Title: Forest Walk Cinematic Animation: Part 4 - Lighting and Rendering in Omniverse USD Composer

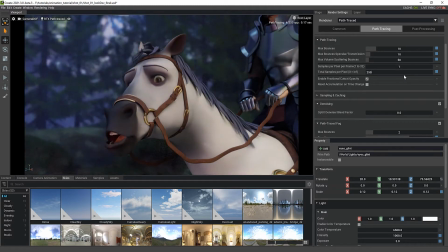742s
So if we go, let's take this back down to like 250 because I don't think we necessarily need a crazy amount of samples here. But if I look in the post-processing tab, we have a number of really cool things to play with. And you can see I've got a few turned on already.
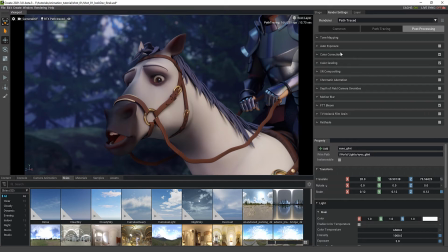757s
So I've got bloom going on, color grading, color correction, there's exposure, and a bunch of different things you can do. So let's look at the bloom first. And what I've done here is basically added just a little tiny bit of bloom, and there's different settings here, and you'll want to play with it depending on your scene and what you're trying to do.
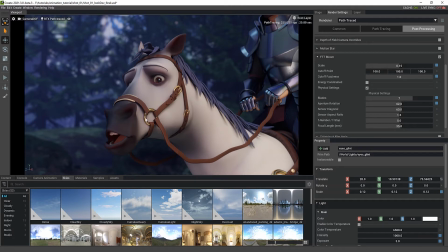774s
But really what I was trying to do is just sort of get the light to catch just a little bit, nothing crazy, but let's turn it on and off and see the difference. So this is with it off, and this is with it on. Off, on, right? So it's very subtle, but it makes the armor feel just a little bit more cartoony and popping out a little bit.
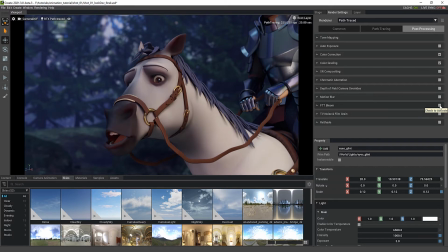794s
Again, off and on. And if I did something a lot stronger, so this is 0.15, if I did like 1, you can really see like the whole horse blows out and everything.
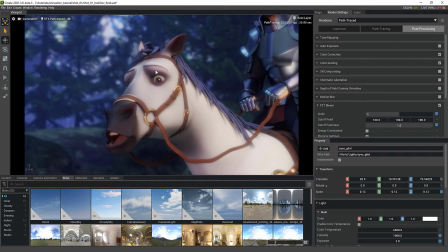804s
Didn't necessarily want that, but I did want a little bit of it to feel just a bit magical and soft.
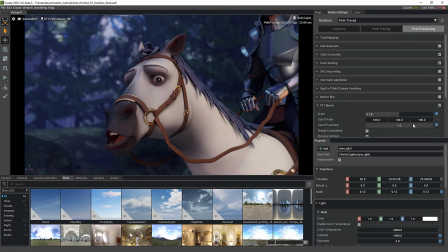810s
So I didn't want 0. And I ended up in this range, and you could probably push it a little bit further, maybe here. You have to be careful with bloom though, because it'll start making things feel too soft. So bloom's a fun one to play with. I'll put it back to what I had it at. The other interesting one is we've got color grading and color correction.
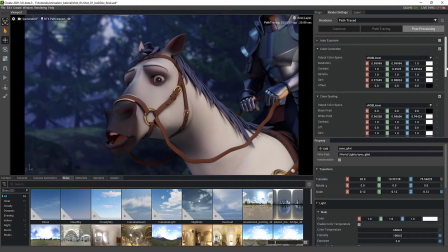829s
So these are a lot of fun because you can really change the look and the feel of the image.
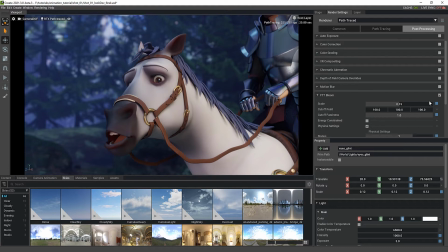834s
So if I turn both of these off, you can see it feels pretty similar to where I ended up with my lighting. But as I was grading and correcting it, if I graded it, it went really pink, just to try to bring up some of the life in the horse and force it in the direction that the animator wanted,
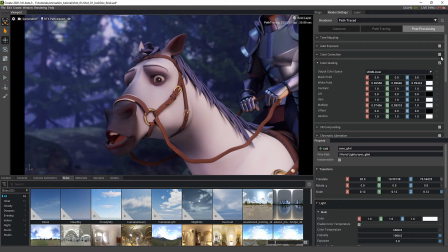853s
and a bit more, like I said, a feature film cartoon kind of feel.
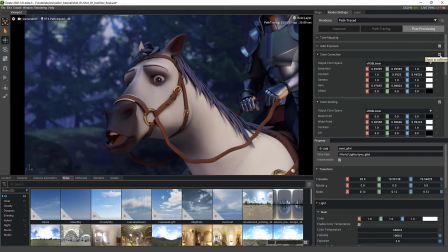857s
And that felt a little bit too far, so then I used the color correction to just sort of knock it down a little bit with a bit more contrast and stuff. And you could argue that maybe I push it here or there, and again, you can mess with all sorts of things and do crazy looks if you want to go really extreme,
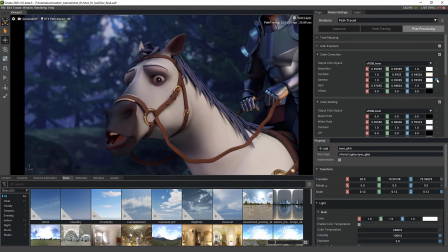873s
or not, right? And so what's nice with this is a little blue box you can click, and that will set it back to the default, and you can really change the look of things. So this is looking pretty good. Let me just give you a quick view of where I put these lights.
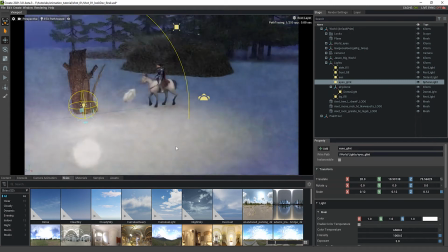889s
So again, the sphere light is here to catch the glint in his eye, and it's kind of positioned carefully to make sure it catches where I want it to.
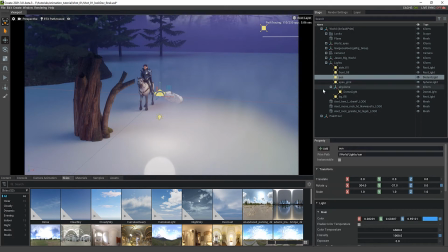898s
The sunlight is just off in the distance as a giant distant light. The front fill we talked about already is just in the front.
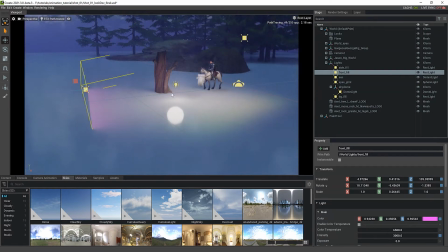908s
You can see this pink soft light shining forward, and it's positioned far enough away that it doesn't get overwhelming.
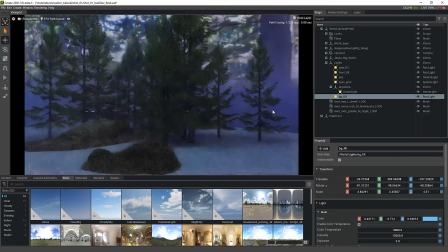915s
And then the background fill again is just this giant softbox that I've put to fill in the forest,
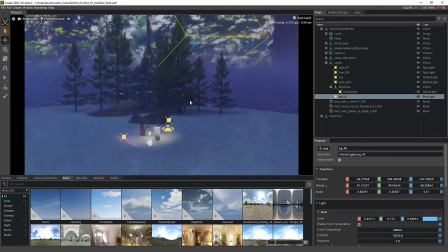921s
and you can see it's built to fill in the forest back here and
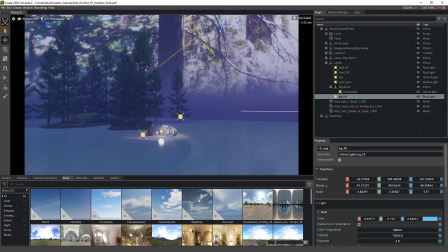926s
not really interact with anything that we'll be seeing in the camera as far as the foreground and the characters and stuff. Okay, with that sort of layout, let me open up the other scene and you can see what we did in the second shot.
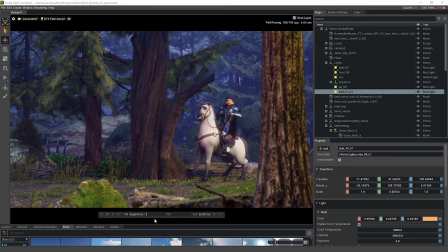939s
Okay, so in the second shot it's nice because it's a bit different requirements here. In fact, the horse and everybody are quite a bit smaller on camera,
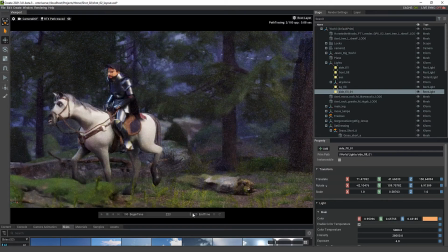947s
and as they cross the screen, there's quite a bit of action and stuff going on where we've got some foreground elements that we want to be blurry, which we talked about the depth of field before, so you can dial that in. In fact, if we look at the camera again, if you go to our depth of field camera here,
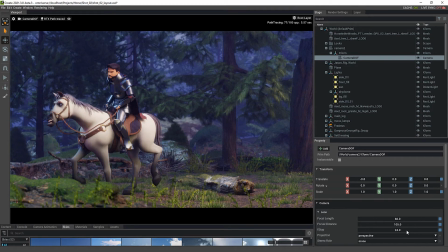965s
one of the nice tricks to do is to sort of take the f-stop and put it really small.
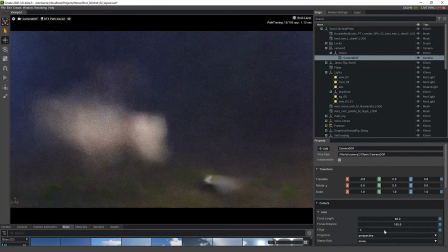970s
So let's go with like a 0.1 or something. Well, maybe maybe that's too small, but like a
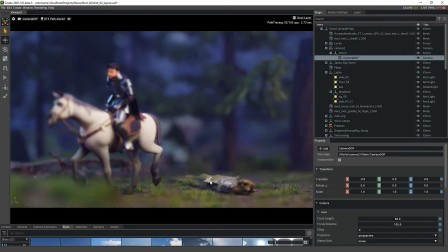978s
2-ish, and you can start seeing what's super clear and what isn't, right?
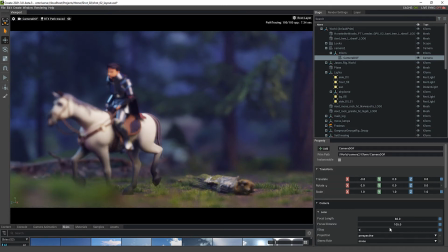983s
And so in this case, you can see about 105 is what I've settled on, but throughout the scene,
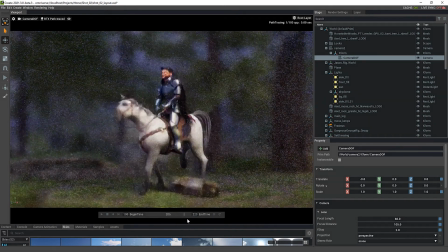989s
how do we keep the horse sort of feeling in focus and everything else out of focus?
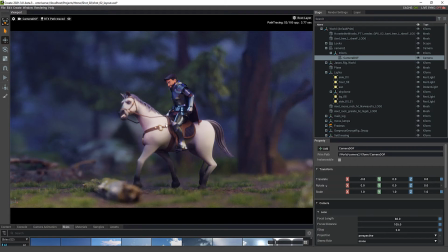994s
Now, obviously, even the horse is still out of focus with a 2, but it gives you that setting of this look starts feeling really nice as far as the night and stuff jumping out from the background. And that's really the whole point of this depth of field, is to really, if you take your f-stop down,
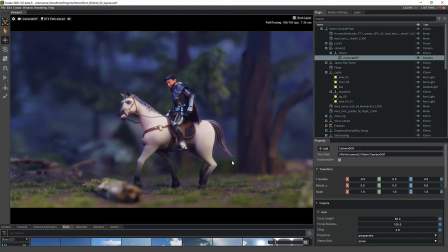1011s
dial in basically think of it as a sphere of influence from the camera, both in front and behind. And then as you grow your f-stop, that sphere gets bigger, right? So more things will be in focus. So if I take this to a 20, more things are in focus there. And I don't remember the final setting.
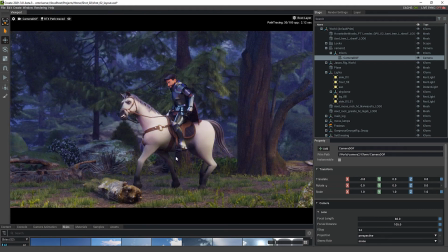1029s
I think I was sitting at a 24, but something around that range where he and the horse start feeling in focus, but everything else is just a little bit softer in the background, especially the foreground elements. The difference from a lighting perspective than from our last scene, if we look from a perspective angle, is there's a few things, right?
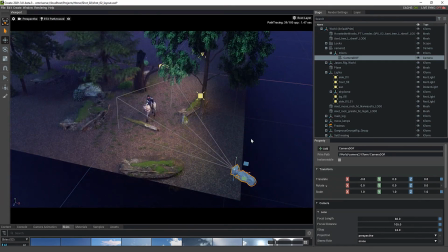1047s
So we've got same kind of setup where the horse is walking in one direction.
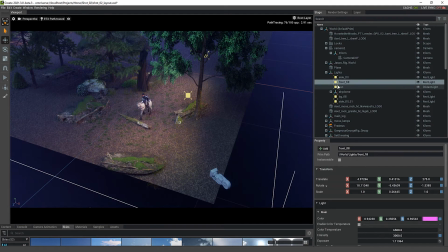1053s
So I went with a side fill and a front fill, and I tried to keep them very similar to what we had from before.
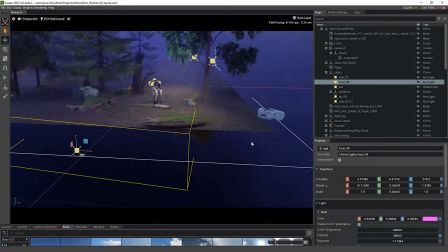1061s
So again, I'm talking front from the horse's perspective.
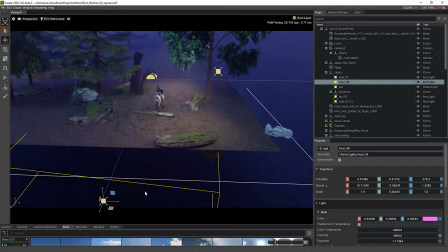1065s
It just made sense in my head when I was doing the light. In this case, this front light is pretty far off, so I had to crank up some intensity and stuff. But again, I wanted to have that sort of soft feel, and you can feel how this forest is soft there.
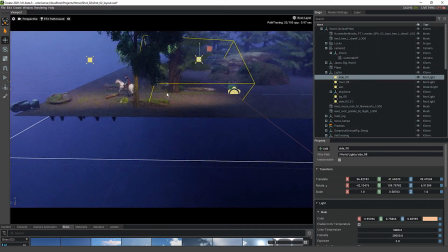1077s
The side fill, I wanted to have one sort of where he is and then another one in action as they're walking,
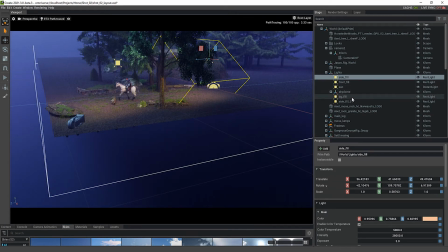1084s
so that it didn't feel like one giant light throughout the whole scene and it felt different. And so I added a second fill, which is basically very similar.
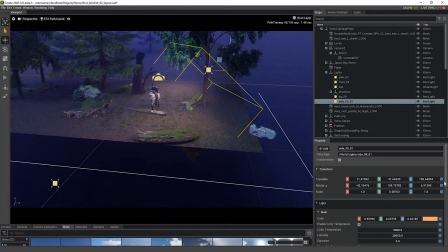1093s
And then to give it even more interest, what I did was down here, I added a texture file.
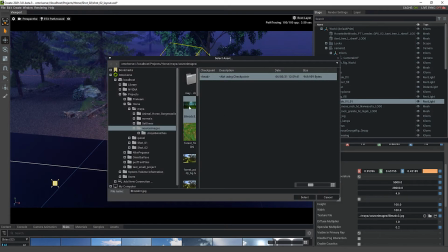1098s
So I added a texture of, and if I look at that one, it's just like a little bit of forest kind of stripes of trees and stuff.
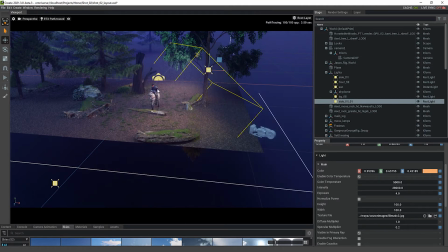1106s
But that way we get some nice sort of stripy kind of shadow action happening from the light rather than just straight up one big blocky light. And again, it's using the soft shaping, so it's super soft around the edges here, as you can see, and not necessarily in your face.
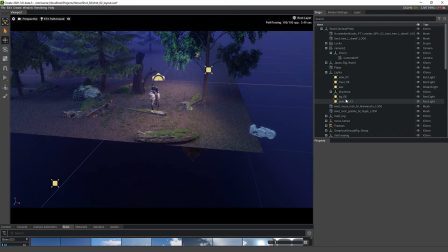1124s
And then basically the rest of it, the sun and the background fill are very similar to what we talked about last time.
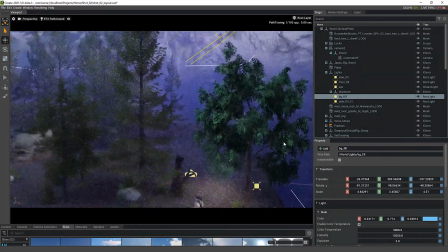1130s
So that all makes sense, and we've sort of fill in the trees here, and you can see.
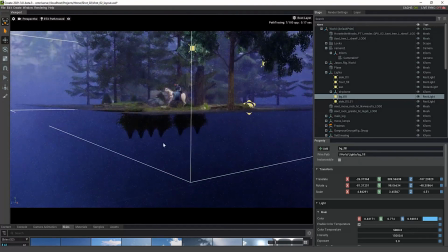1135s
Um, Now the other thing you'll notice is that because of the way the horse is set up,
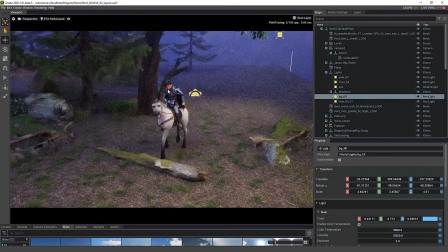1140s
I have him so far off camera and the night off camera that I got rid of that eye glint,
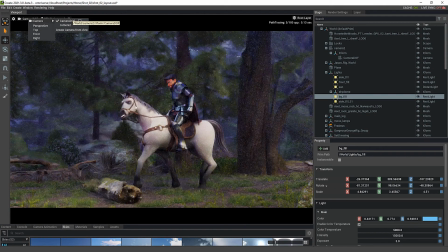1147s
because there was no real point. You wouldn't necessarily see it from this far back. Now you could argue I could put one in here. I didn't really feel like it was necessary. And then the last thing we'll talk about is obviously there's a bit more color going on in the night and things are going pretty well.
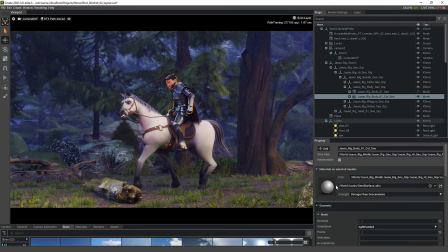1164s
And so I tweaked some of the skin surface shader. So again, as you look at the skin surface that we put in here, it's actually a pretty nice set by default. But one of the things I messed with the subsurface is really trying to push up some of the dark red a little bit,
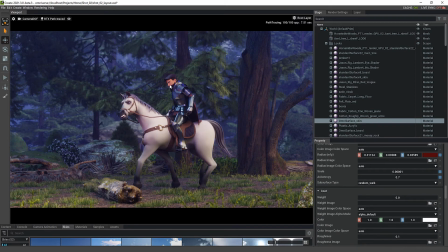1184s
just to sort of get a little bit of action going on in his ears and stuff, nothing crazy. And then the other thing I did was really played with the scale until it was working where I thought it was in a good spot. And the other subtle thing that I did was I actually added subsurface stuff to the tail and the mane.
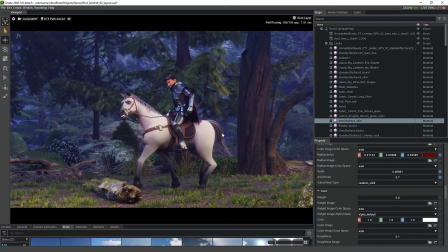1203s
And it felt like this looked a little bit better in this shot. And I wish I should have gone back to the first shot to fix that.
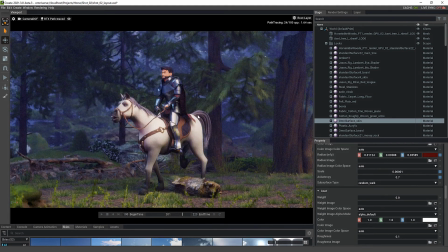1210s
But it just feels a little bit more alive and not necessarily as metallic. So I just added a little bit there.